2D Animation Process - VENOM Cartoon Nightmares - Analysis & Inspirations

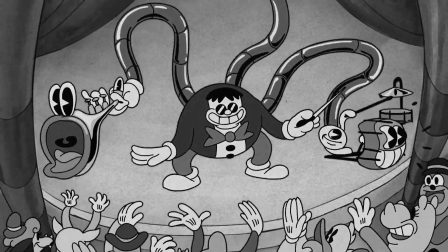(0:00)
While the early Rubber Hose cartoons were an obvious inspiration for this film, I was also inspired by the late great anime director Satoshi Kon.
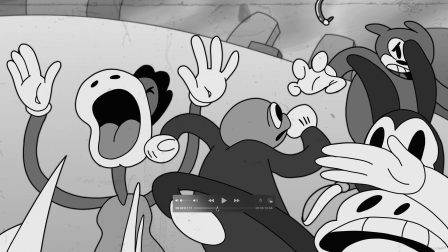(0:08)
He would do really experimental and cool transitions between scenes,
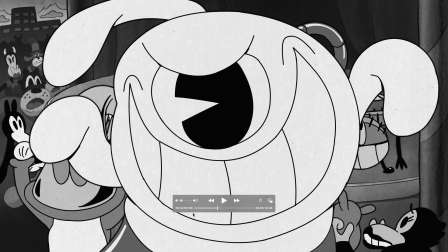(0:13)
and one thing that he would do often was objects wiping the screen and seamlessly going into the next scene.
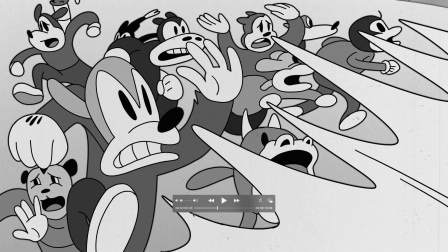(0:22)
So all these shots, they didn't have these hard cuts.
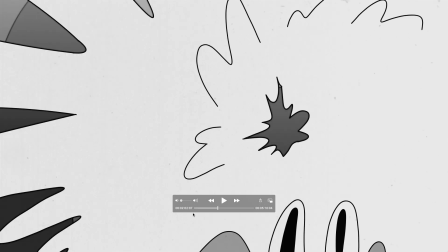(0:27)
You'd see things coming into the screen and then wiping the screen and opening up into the next shot.
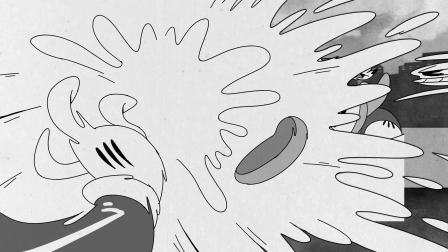(0:35)
So I did that a lot on this sequence, especially where the end of every beat, it opens up into a new scene.
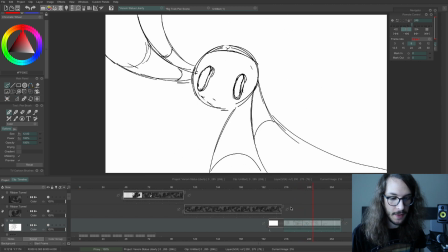(0:45)
On this shot where Venom eats Dr. Octopus, I animated this on 3s, which was effectively 8 frames a second. Since the whole film is 24 frames a second, I normally drew everything on 2s,
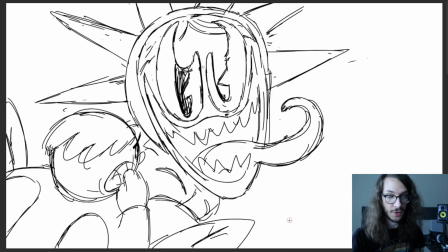(0:59)
which means each drawing would be on screen for 2 frames, which would make it technically 12 frames a second.
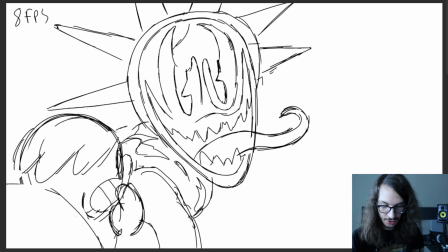(1:06)
This shot, each drawing is held for 3 frames.
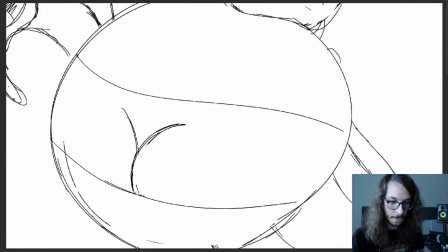(1:09)
So it has a little bit of a slower feel as he's falling into the mouth.
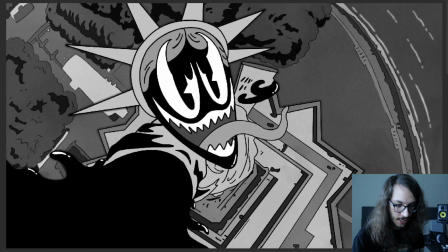(1:16)
And to just kind of wrap my head around animating this motion,
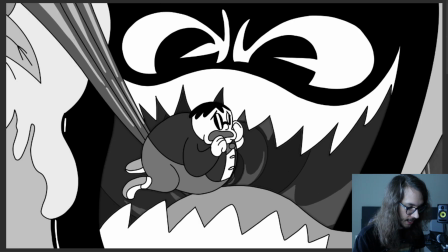(1:22)
really the first thing I did was just
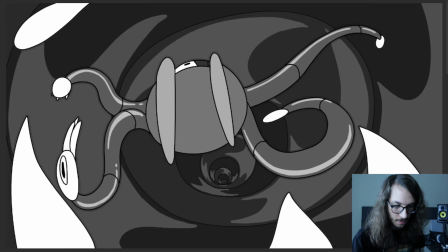(1:26)
animate Dr. Octopus's body as a ball.
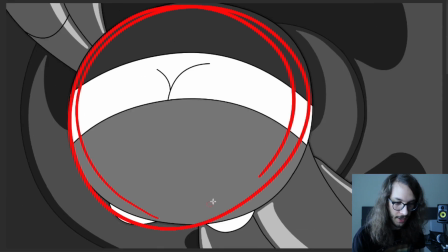(1:31)
So I just literally just drew frames like this as he's going in,
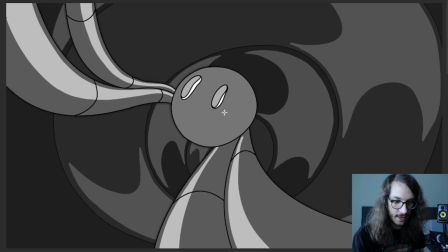(1:37)
and I just made a ball shape and then added the little details like his little feet and little butt crack.
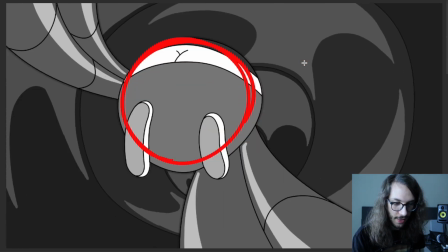(1:45)
I added all that later.
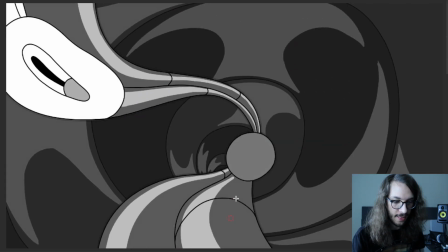(1:47)
So always just start out with the simple shapes first and then add things like tentacles and other stuff coming out of it.
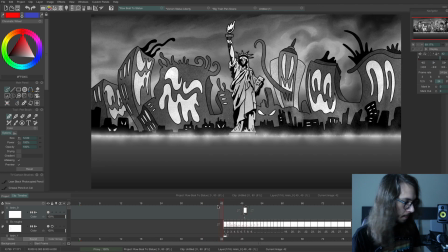(1:55)
On this shot of Doc Ock rowing to the Statue of Liberty, this is what it looks like on rough animation, frame by frame.
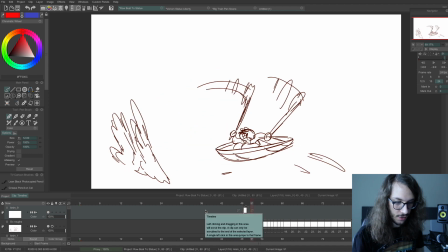(2:03)
We drew Doc Ock and the special effects of the water splashes shooting out.
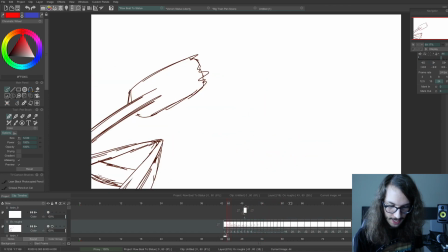(2:08)
And the first part of this section is on 1s, but then as he gets far away and it was all tiny, I did it on 2s,
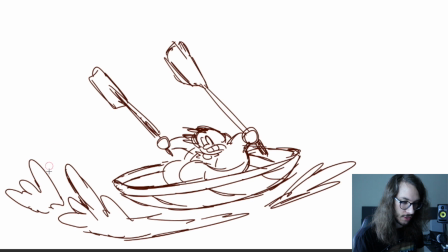(2:16)
so it'd be a little slower. The thing I was really paying special attention to on this shot was these paddles,
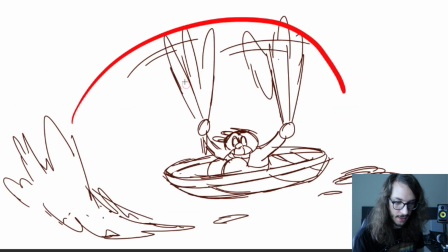(2:23)
making sure that the oars are following this arcing shape as they move along.
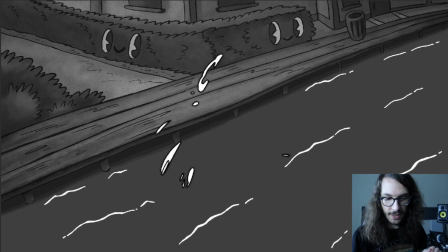(2:32)
Here, Doc Ock is frantically running to the rowboat.
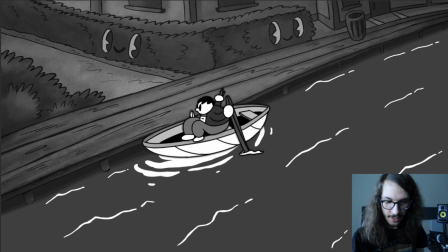(2:37)
He enters screen left and flies off screen right. So there's a big path of motion here.
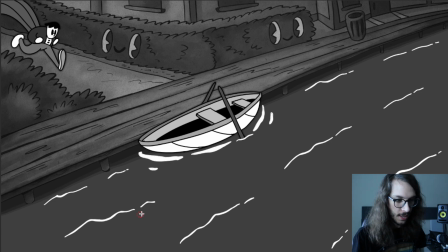(2:45)
And instead of just having him, sitting into the rowboat all boringly, we wanted to give him a pose where he's just jumping in the air. And so this pose, I really focused on the silhouette to have his fingers all spread out like this
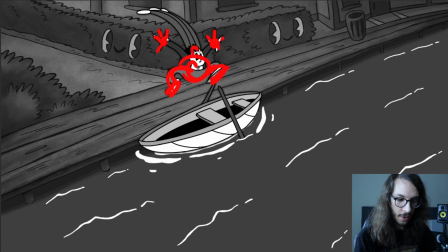(3:02)
and have his body language just be really spread apart and his tentacles stretching from the speed of his run as he plops into the rowboat.
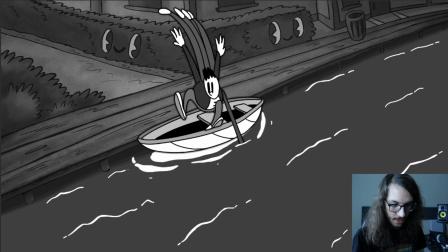(3:13)
And the rowboat is just a single drawing, and when he goes into it, I just moved it slightly, little by little,
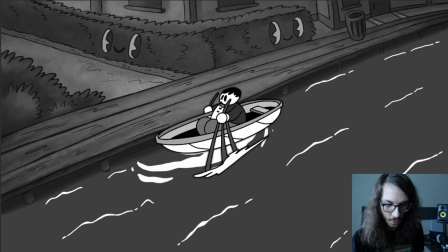(3:21)
and have it bounce in and then start to move out and ease out into individual drawings.
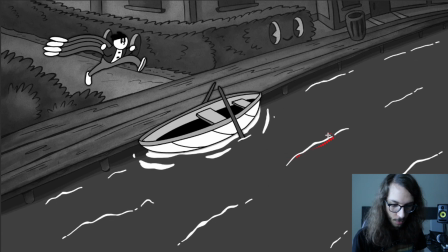(3:29)
This water here is just on a cycle. When you have limited time, make use of cycles.
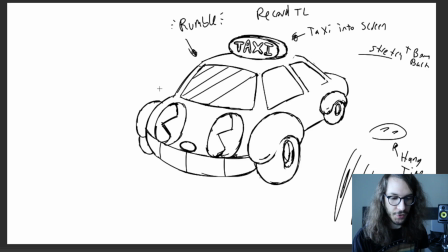(3:35)
This is the first drawing I drew for this shot.
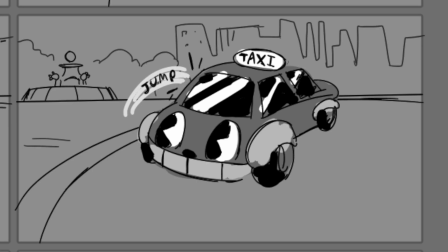(3:39)
It's a frame directly from the storyboard, and this is basically the master frame,
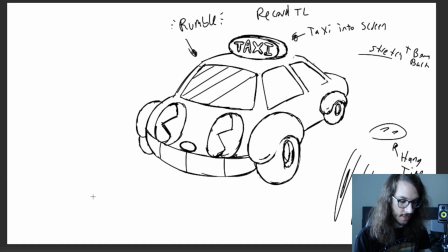(3:45)
the key frame that I'm basing all the other drawings around.
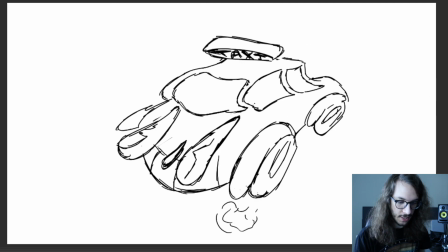(3:50)
So as the car comes into frame, it settles here.
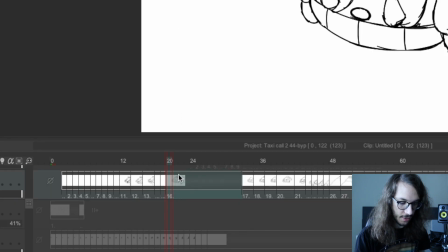(3:55)
As you can see on my timeline, I hold this pose for several frames.
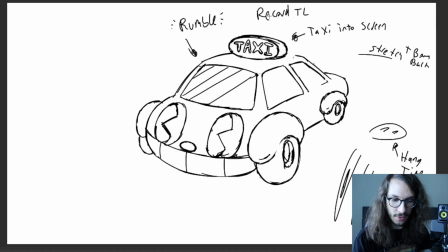(3:59)
So it has the most screen time, and I wrote some notes to help me remember things I wanted to add.
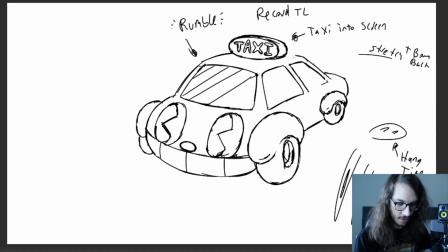(4:05)
Like over here, these are stretchy eyes, so that when the car takes off, the eyes are gonna stretch off screen. Hang time, this is just little scribbles that help me remember what I'm thinking.
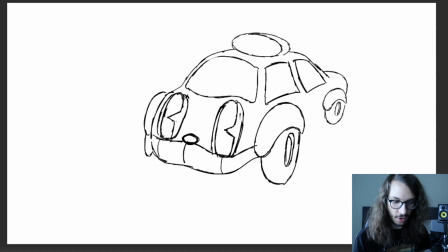(4:17)
And so the hang time just means that the parts of the car don't all leave at the same time. So pay attention up here on the taxi sign.
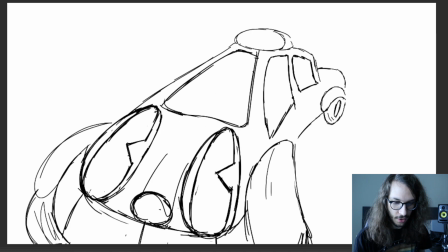(4:28)
This stays on screen for a while as the rest of the car is accelerating off screen and stretching off screen.
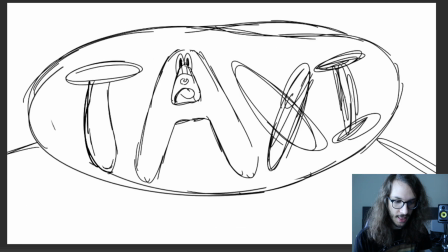(4:35)
The taxi sign takes a while to zoom in, and then we go all the way into the A, and it's a little screaming character.
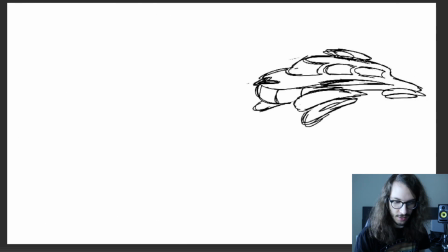(4:45)
So this is what it looks like.
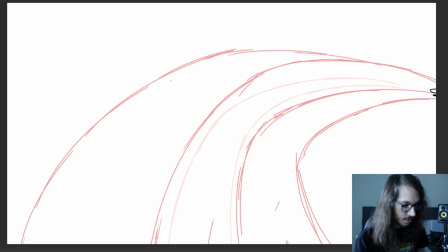(4:51)
And to help me with this motion, I drew this motion path. This is a guideline to help me figure out
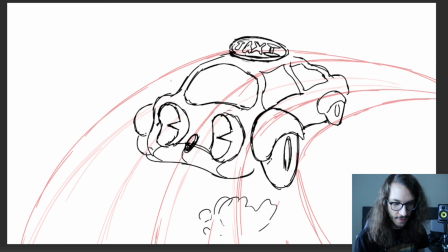(5:00)
how the car is going to be moving to keep an elegant flow,
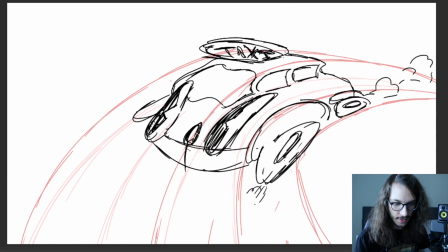(5:05)
and also where to put the tires and the edges of the car.
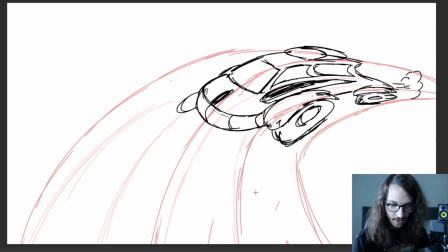(5:10)
So I drew this kind of guide here for these tires.
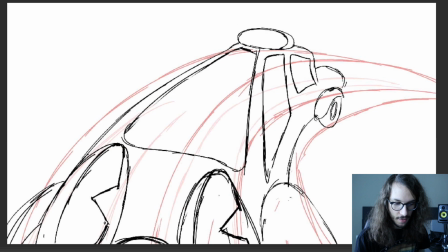(5:15)
Drawing these arcs really helps you keep the motion from stuttering or looking kind of awkward,
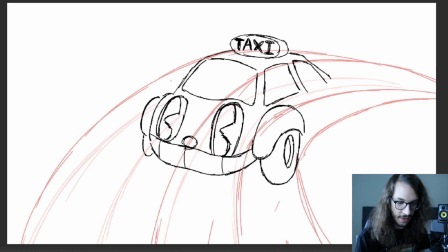(5:24)
and with the rubber hose style you definitely want things to be fluid and elastic.
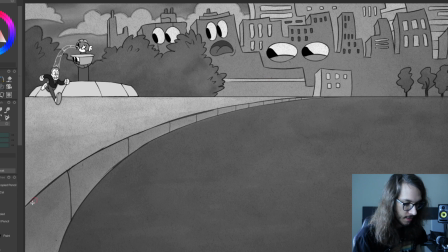(5:28)
A note about the composition of this scene: this whole section up here has a lot of detail, and you don't want every part of your scene to have a ton of detail. That can be fatiguing. It's all about contrast.
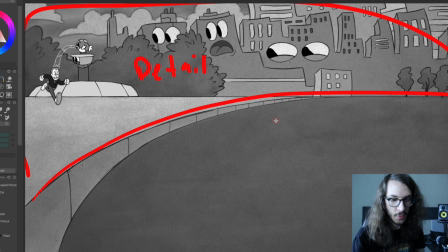(5:43)
The point of highest contrast draws our eye, but if you have too many points of high contrast or high detail, it's fatiguing and you don't know where to look. So this whole road section is very simple, with just a little bit of texture to keep it from just being a flat, boring color.
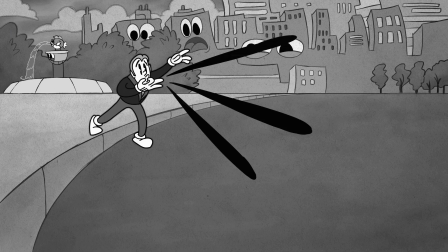(6:00)
And this way, when the car comes on screen, there's
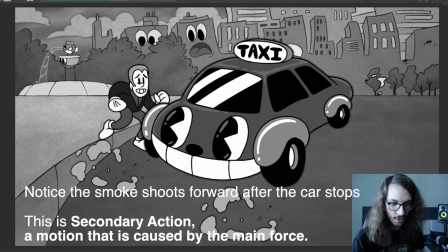(6:05)
information happening in this simple area, and it lets the car exist in this space without it being too cluttered.
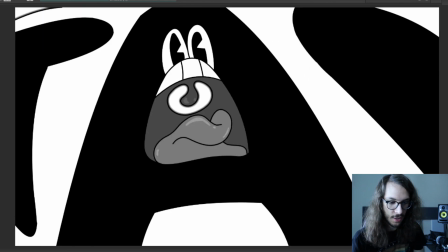(6:13)
And on this part, as the uvula is coming in, it's transparent,
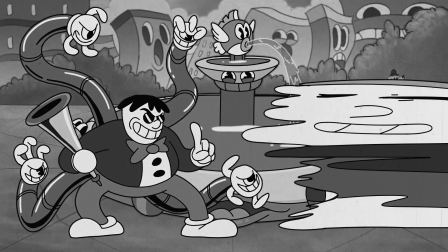(6:18)
and I overlaid this over the next scene to make it connect seamlessly as a transition. For this scene, I was inspired by Ralph Bakshi's Cool World, more specifically the background paintings in that movie by Barry Jackson.
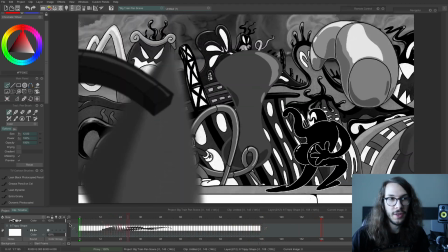(6:38)
He painted these nightmarish acrylic backdrops of this city with distorted
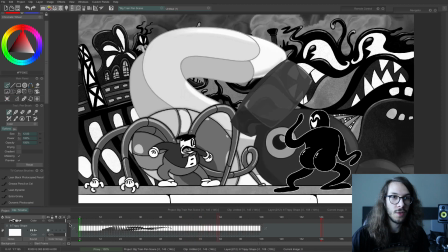(6:46)
faces and like these smoking buildings and kind of roller coastery type contraptions growing out of the city.
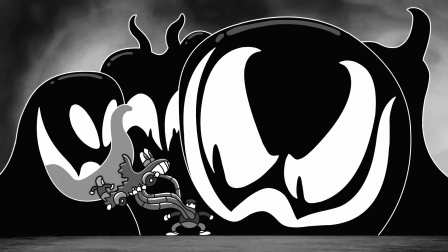(6:55)
So when Venom overtakes the city, he actually fuses with the city and becomes part of the buildings.
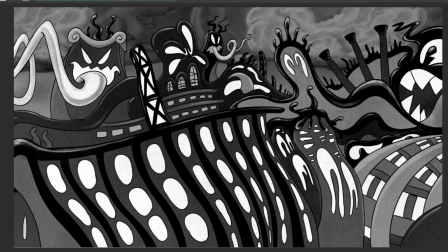(7:03)
So you can see all these Venom type buildings
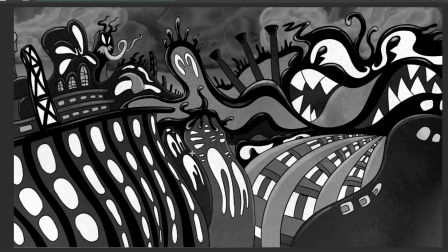(7:09)
with pipes growing out of them and all that kind of stuff. I've never actually finished a Ralph Bakshi movie. I appreciate individual scenes from it and I appreciate the style, but I just find the films a little difficult to get through because they're so meandering and sort of lose focus of what the main point is. And in that regard, they can be a little bit boring. Kind of like me.
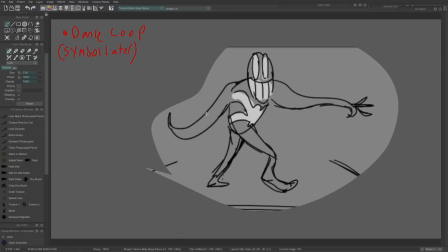(7:40)
For the dance scene, the first thing I did was draw a couple thumbnails. One reason just to show the emotion of the scene
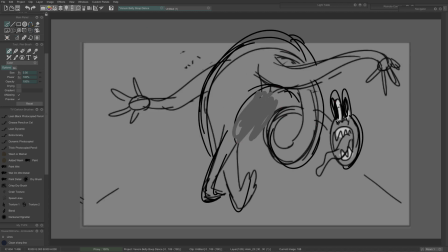(7:50)
and how it's going to be a Venom kind of morphing around doing weird stuff.
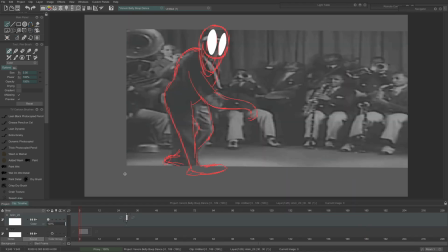(7:55)
This whole scene was rotoscoped from Cab Calloway's dance Minnie the Moocher, which is also a sequence that has been rotoscoped by Fleischer Studios in the Betty Boop cartoons.